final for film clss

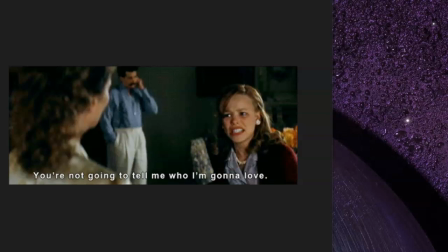0:00 Continuity editing is the dominant style of editing. Continuity editing is so that the narrative runs smoothly throughout the whole movie over a series of shots. Each shot has a continuous relationship with the next shot.
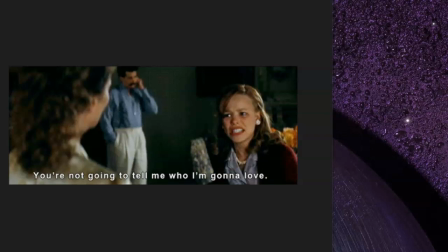0:18 The style of the shots is so that you're not distracted by anything else.
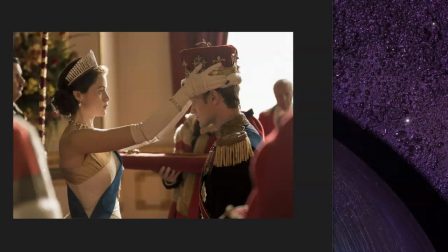0:24 Understanding of continuity is so that the audience doesn't get lost. The filmmaker arranges the shots of the film. Again, it helps to narrate the story, but most importantly, I think that they want the audience to be engaged in the story.
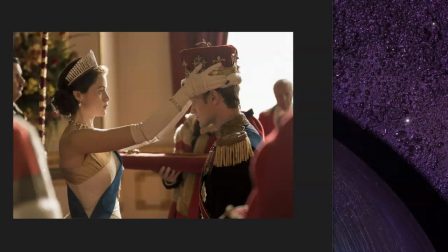0:42 If things are out of shot, if the audience has to move back and forth to try to catch and understand the story, I think you get lost in that. I believe the crown in this scene is a great example of
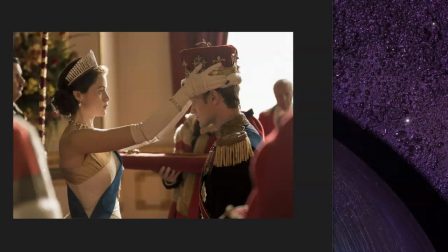1:00 continuity because it's so much happening, but the shot is of the Queen crowning King Philip, and it's the eye contact that they have that
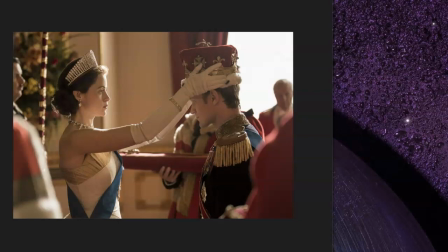1:17 helps you to like laser focus in on what's happening in this moment. And now I'm going to get into the 4 rules of continuity editing. The first one is going to be the 180 rule.
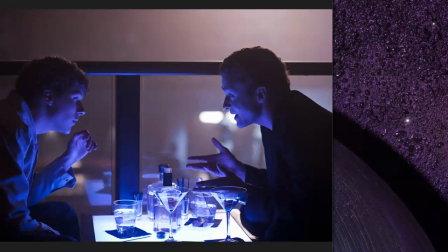1:38 The 180-degree rule is a really important rule when it comes to demonstrating or showing the characters both on screen in the same space so that
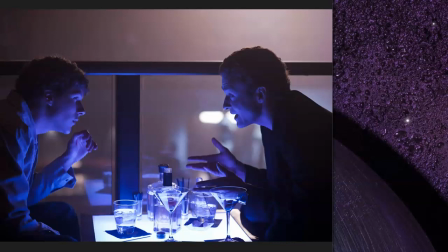1:56 the audience can really follow the relationship between the two people on scene. The filmmaker creates an imaginary line between the two subjects in a scene, and then they keep the camera set up on the same side of the line, then 180 degrees. The next rule that I'm going to discuss is the eyeline match. Eyeline match is another editing technique to indicate to the audience what a character is seeing. In this scene, we literally can follow Leonardo DiCaprio down the stairs, out the door, what he's doing the whole time in this scene. Again, eyeline match it's good for the audience because it intrigues us in a way so that we can believe exactly what we're being told through the narration and through the character's eyes.
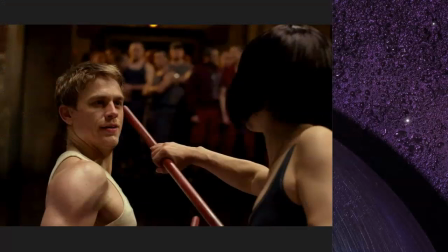3:02 Next rule I'm going to talk about is the match on action. And the match on action is a type of film transition that cuts from one shot to a closer shot in order to emphasize an action.
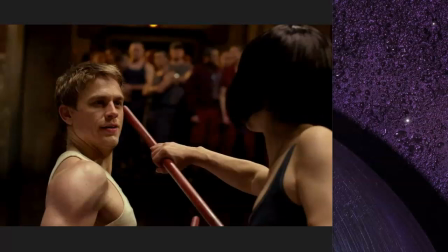3:17 Match on action cuts are used by filmmakers to generate seamless flow of editing. Like the other 2 rules that I spoke of, this is pretty important because without it, like you would see things that are noticeable. If like the different jumps, you would see that.
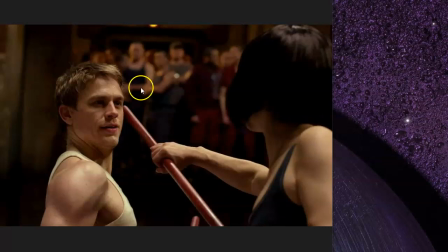3:36 So like the other 2 rules, this one's pretty important with the transitioning of scenes. Next rule I'm going to speak of is the 30-degree rule, and I don't have a shot for that, but in my understanding of the 30-degree rule, it's to prevent distractions.